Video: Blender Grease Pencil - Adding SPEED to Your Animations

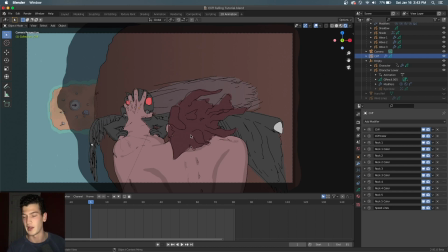492s
So in this case, the hair should move because it's light, soft, and the wing should move because they're made of feathers.
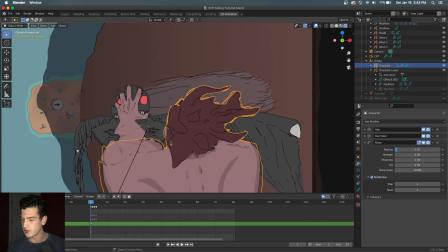499s
So to start off we'll just look at the hair and as you can see my hair really is nothing special it's just kind of a bunch of
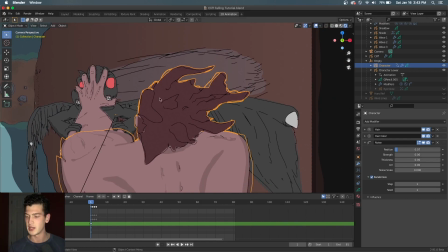507s
blobs and I but I tried to keep some perspective with the hair here in more towards the center of the screen kind of coming towards the camera and then the hair on the edges here kind of going off screen in a diagonal fashion and as we flip through these frames you You can see that no real change occurs,
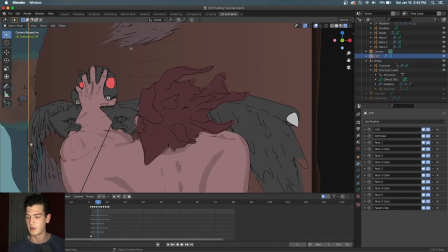527s
it's just kind of moving them around, redrawing them just in slightly different positions. I've found that if you make them too wild or too different from frame to frame that it actually doesn't really look right and it looks too wild and you'll find that it doesn't give you the effect that you want.
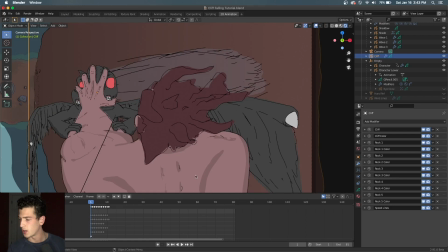545s
And then just adding color in and then the same thing, I added a time offset for the hair and you can see that here and once again we didn't want any frame offset on that one and it only affects outline and here another one for hair color and they have the same
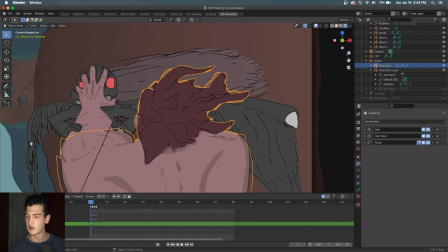562s
frame range and everything. So then we'll take a look at the bat or the demon I guess and the thing that we wanted to animate on this was the wings and we did it in a similar fashion. so each frame you can see is more or less just kind of well scribbles but
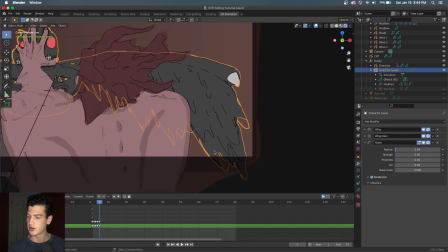580s
we just kind of move it just just enough from frame to frame to give it the illusion of random motion that air would cause as it rushes past the wings and we can see that it gives a
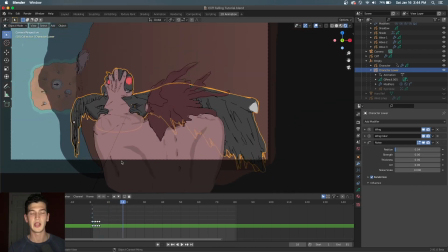594s
pretty nice effect and I only need to draw five five frames for this I guess you could you could probably even do it in three but I would say two is too few because you start to see your eye can notice the repetition. Five is a pretty good number especially if it's something like this that's pretty easy to animate.
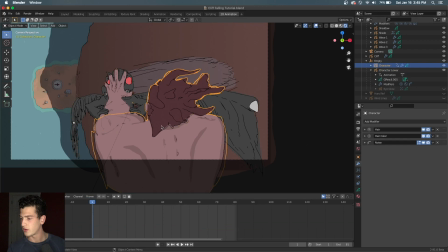610s
So the next thing that we want to add in here is noise and I'll show you what it looks like first without noise.
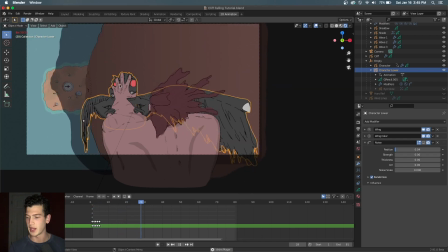617s
We'll see that the arm and the head and the hand look a little too stiff, a little too lifeless. They're just kind of rigidly stuck there and so to fix that a really easy thing to do is just add a noise modifier. Now when you add this noise modifier, like for example, I'll delete this and add it in here.
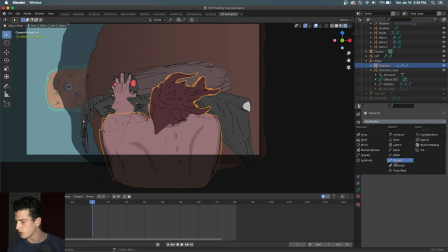635s
It's going to look crazy. Where is it? Noise. It's going to look crazy because by default it's at 50% and that's just way too much. Especially if we increase the step down to one, you'll see it goes a little too crazy.
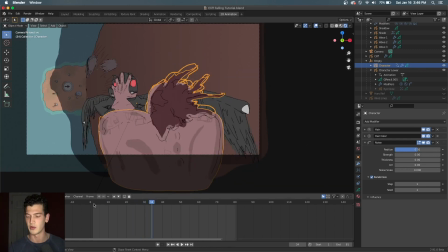651s
Now maybe it's a look you're looking for. It kind of looks like out of control. So in some, you know, there's definitely uses for it. But I usually like to keep mine between 0.01 and 0.07. And for this one I found 0.07 looks pretty good. And once again we set that step to 1 so that it jitters once every frame.
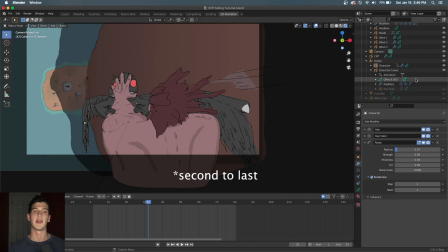670s
So then the last thing that I add to this scene is some wind blur lines. And I'm not really sure this is necessary but it does kind of add just another element and it's something that you can kind of keep in your pocket whenever you're thinking about trying to add speed to an animation. So we'll take a look at what that looks like.
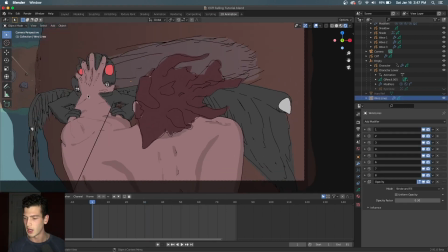688s
So we can see here that the wind lines follow a very similar strategy to the rock animations.
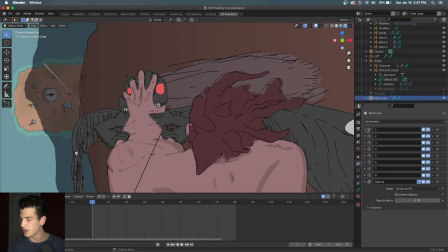697s
And that is by using, splitting up all of our different lines into different layers and then using a time offset modifier that affects specifically each one of those layers.
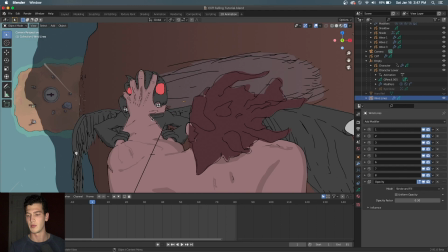710s
And this way we can kind of get the same idea of having them coming at the camera at random intervals rather than all at just one burst, you know, keep coming in waves like that, which isn't very realistic.